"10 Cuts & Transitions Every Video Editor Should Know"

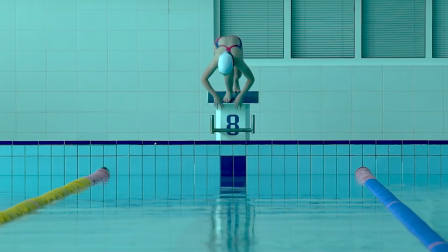Or for instance,
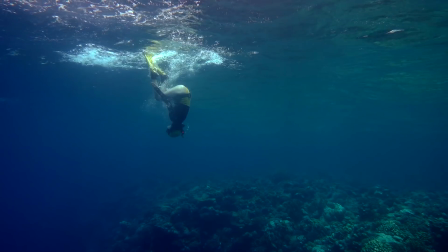we see someone jumping in the first frame and at the moment of the jump we change to the frame where another person jumps.
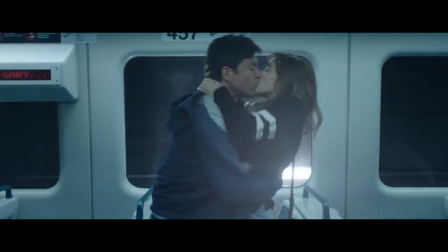This can be done with either standard cutting or using graphics.
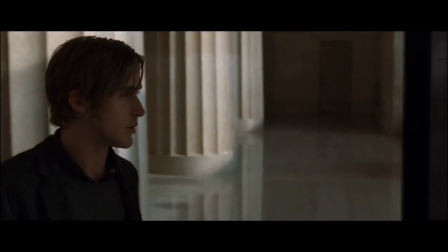And here it's also very important to think about sound design.
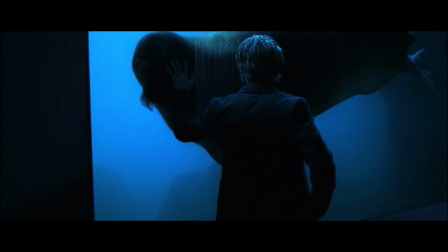After all, the sound design can create a smooth flow from one scene to another. Montage or rapid cuts is basically cutting a lot of short clips even from different scenes with some music in the background.
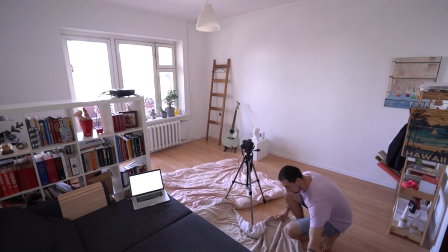It's a good way to rapidly show the development of the character in your video.
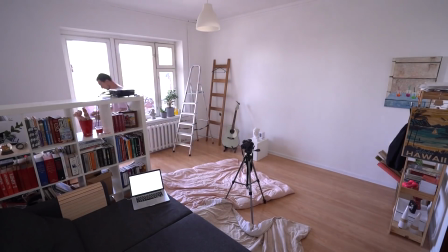For example,
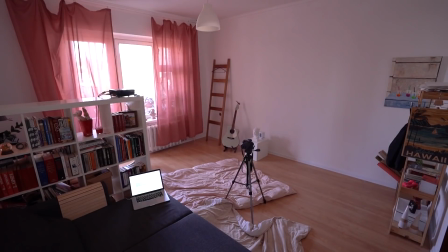in your video through a monologue or a dialogue you're telling about a preparation for a important upcoming event.
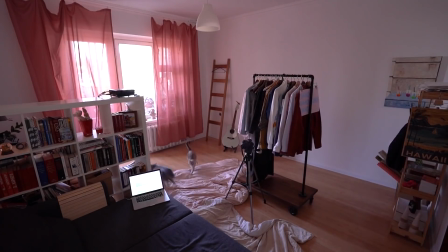It's not necessary to show the whole process of preparation.
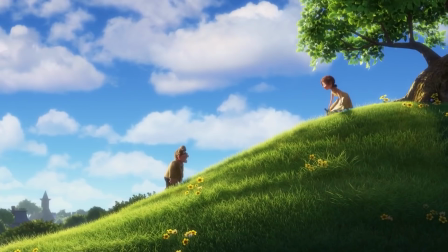You can save time and just highlight the most flashy moments using rapid cuts and background music. It's interesting to watch, it's very engaging, it shows the development of the character and events around. Fade in and fade out. As a rule, this method is implemented by changing the picture to a dark screen or appearance from a black screen.
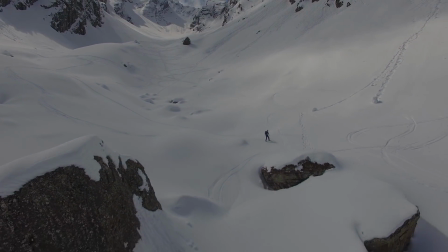It is believed that in one movie one should use no more than four such transitions.
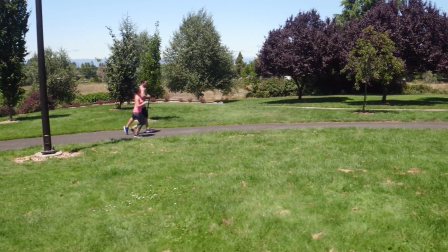Unless, of course, you use it as a stylistic device.
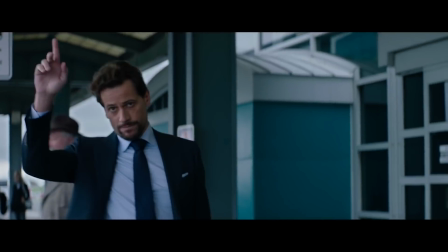By the way, have you ever wondered why there are usually a lot of such transitions in a movie trailers?
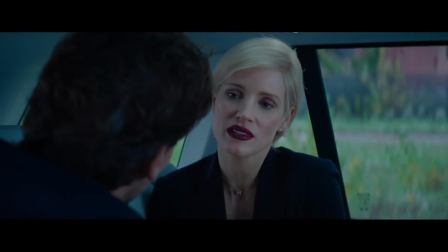Of course, there's a certain sense in that. For a second, imagine a trailer without these fates. It would be a mismatch of short fragments of the movie, after watching which the viewer would not understand anything. This is what the movie creators don't want at all.
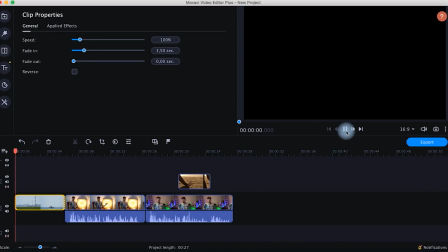That's why these smooth fade-ins and fade-outs are used, to separate specific scenes.
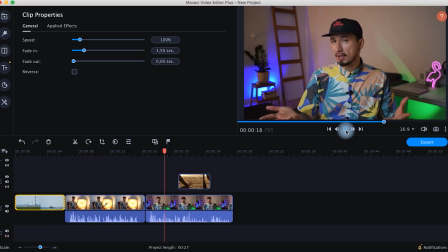In your videos you can use it in a different way, for example, to start and finish the video.
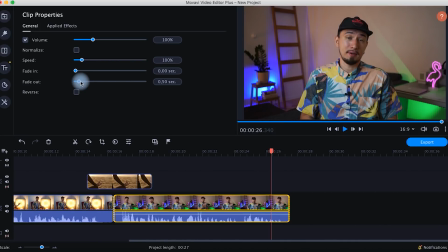It will look quite spectacular. You've probably already realized that you don't necessarily have to use any fancy transitions and cuts to surprise your audience. The main thing is to think about what you're trying to say to your viewers when you use a certain transition and how appropriate a certain cut would look in a particular scene.
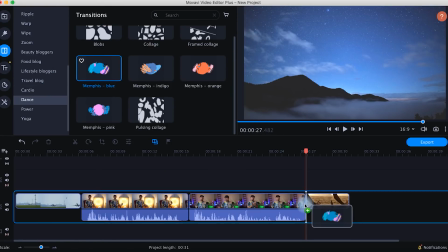If, however, you still need additional visual transitions with cool graphics and animation,
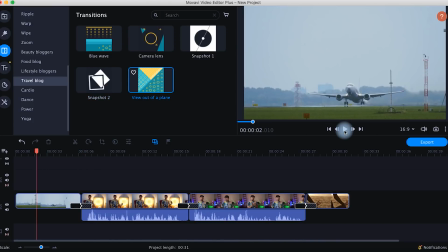then in Movavi Video Editor you will find a lot of options.
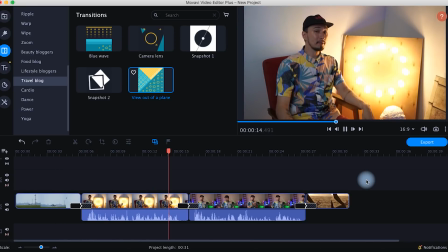And in the Movavi Effects Store there are even more stylish transitions.
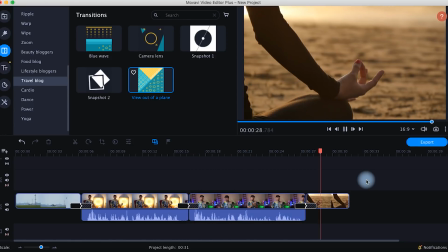You will find a link to the program in the description of this video. That's it for today. Thank you for watching. My name is Roman. This was the Movavi Vlog. I'll see you very soon.
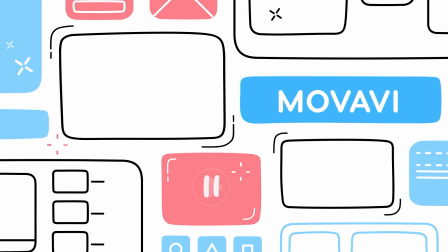Bye! You